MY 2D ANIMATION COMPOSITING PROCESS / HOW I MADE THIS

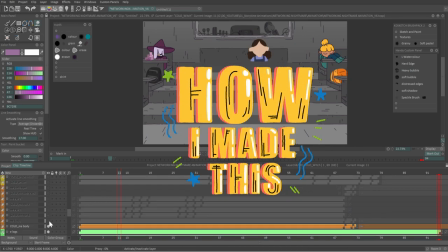(0:00)
Hi everyone, welcome to another How I Made This. Today I'll be showing you my compositing process.
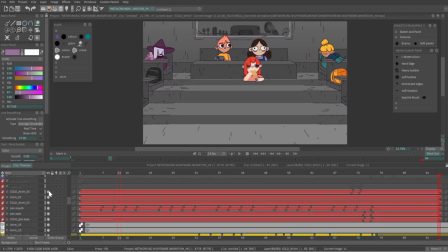(0:06)
Compositing is where you take all the different parts of your animation like characters, backgrounds,
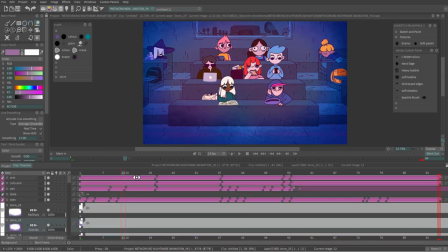(0:11)
effects, and put them all together with any camera moves and lighting you need to finish the shot.
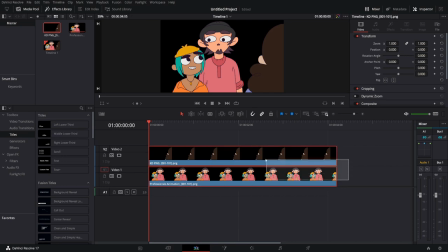(0:17)
Compositing might sound intimidating but it can be as simple as arranging your character animation between background layers and just adding a texture on top.
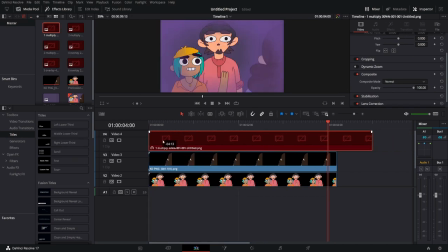(0:26)
You can composite your shots in your animation program or in an editing software by exporting the different layers with transparency,
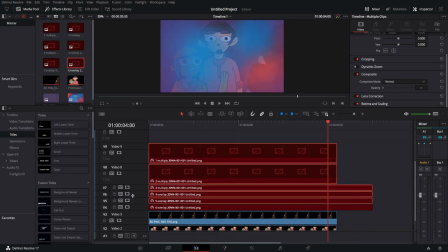(0:33)
usually as a PNG sequence, and arrange everything there.
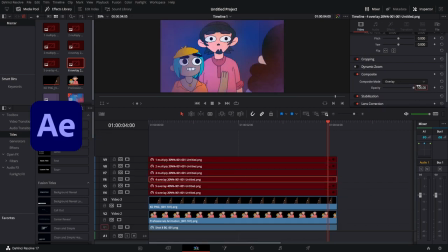(0:37)
A few professional compositing softwares are Adobe After Effects, DaVinci Resolve which has a free version,
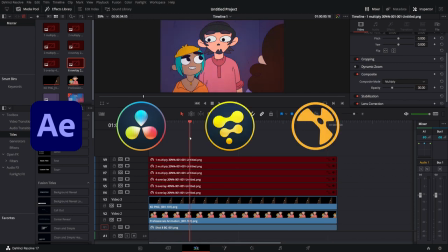(0:45)
Fusion, Nuke which has a free non-commercial version, and Blender.
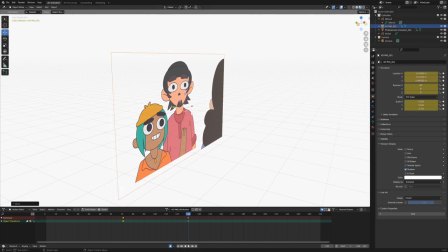(0:50)
I've used After Effects at university and more recently I've tried Blender and the free version of DaVinci Resolve to do some simple compositing.
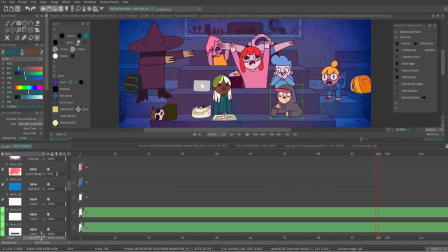(0:59)
For most of this project I've been using my animation program which is TV Paint 11 Pro.
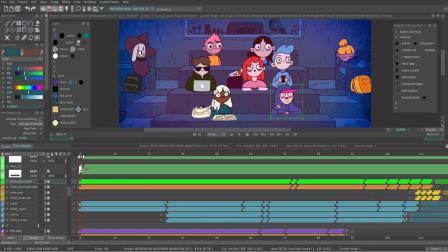(1:04)
The compositing process for this shot is pretty simple as I've been thinking about how I
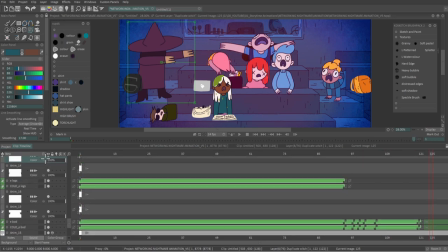(1:08)
was going to arrange my layers when I made the backgrounds and storyboards for this project.
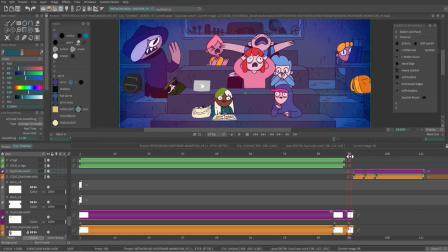(1:13)
So by keeping the desk layers separate from each other I can move the characters and prop layers between them, giving the shot a bit more depth.
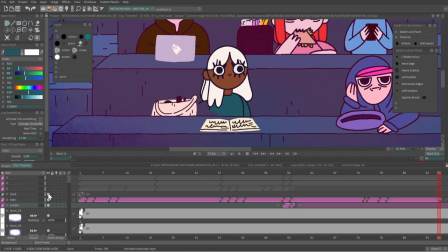(1:21)
This character at the front is animated in sections so I can position her arm above the desk while the rest of her body is behind it.
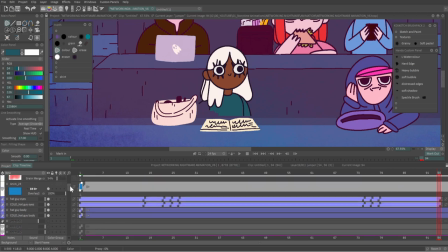(1:29)
This also means that I can hide any rough edges in the line work and colouring.
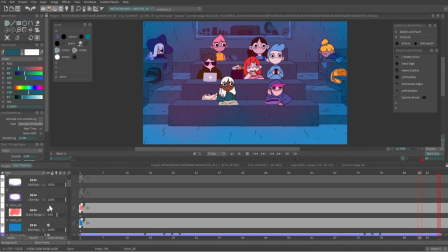(1:33)
I then used a textured brush from my TV Paint brush pack and different colours, each on a separate layer, to add texture to the shot.
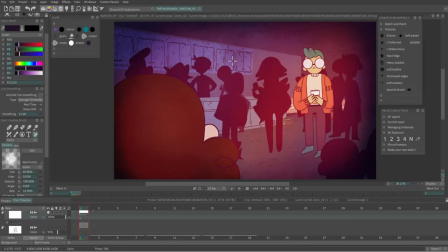(1:41)
These were positioned on top of any backgrounds, characters and props. Typically I'll use purples for shadows and depending on the light source and mood of the shot
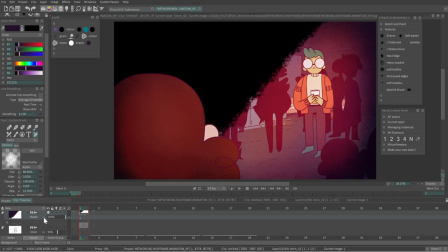(1:50)
I'll use yellow and pink for warm highlights or blue for a colder feel.
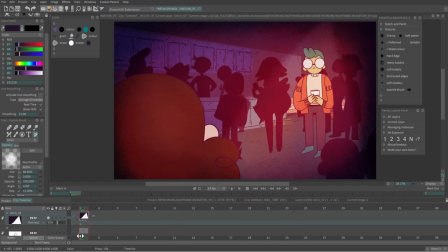(1:55)
I'll then go through the blending modes for each until I find a look I like. If I've made a colour script I'll look back at this for reference.
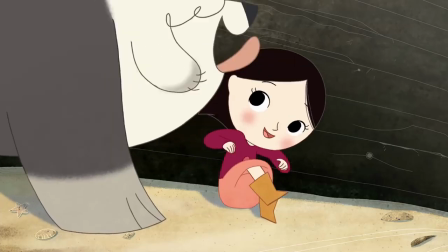(2:03)
If there's a particular style that you want to work in using references for tv shows or films that you like and
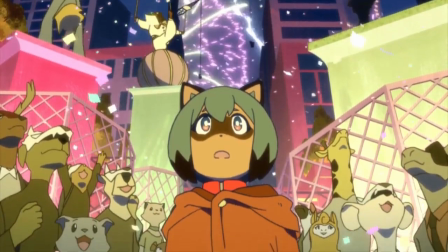(2:09)
trying to recreate that look is a great way to practice and figure out how to do something similar in your own work.
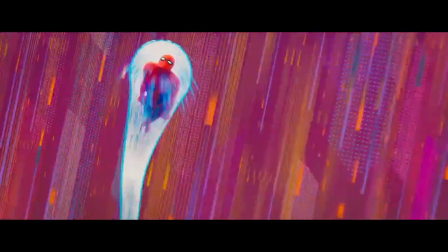(2:16)
Where is the light source? How does that interact with the background? Are the lines harsh or soft?
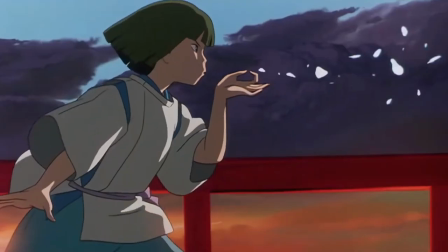(2:22)
Do the colours of the character fit well with the background? Is there a gradient or overlay of some kind to make them match?
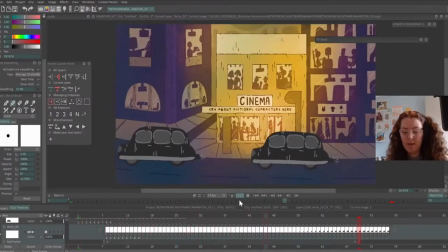(2:29)
For this establishing shot I added several cars which were keyframed to travel across the screen,
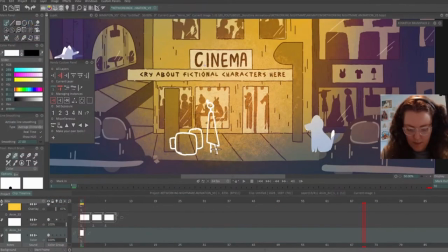(2:35)
and character silhouettes that used the boiling line technique to give them a bit of a wiggle. I added a couple of textures on top to brighten things up, and finally added a camera move at the end to finish off this shot.
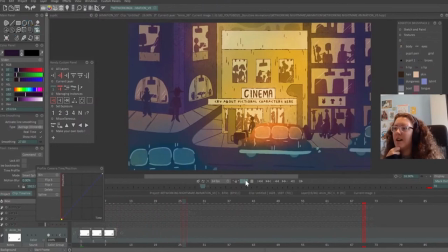(2:48)
The time this step takes will depend on how complicated the shots are,
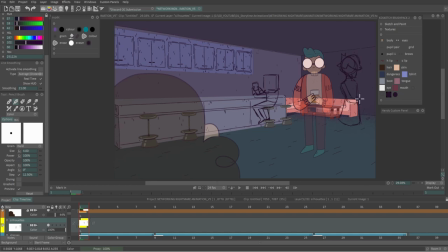(2:53)
but once the compositing process has been finished for my animation, it's then time to move on to the final step in my process.
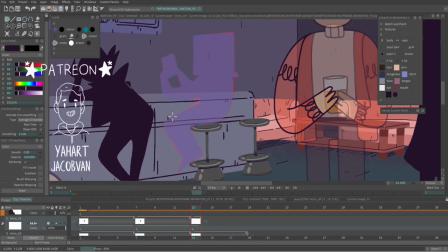(3:00)
As always, I hope this video helped. Be sure to like and subscribe if you want to see more animations and tutorials from me, and I'll be back with another video real soon.
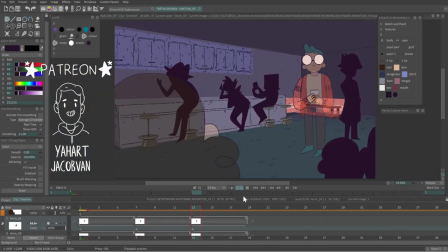(3:09)
Bye!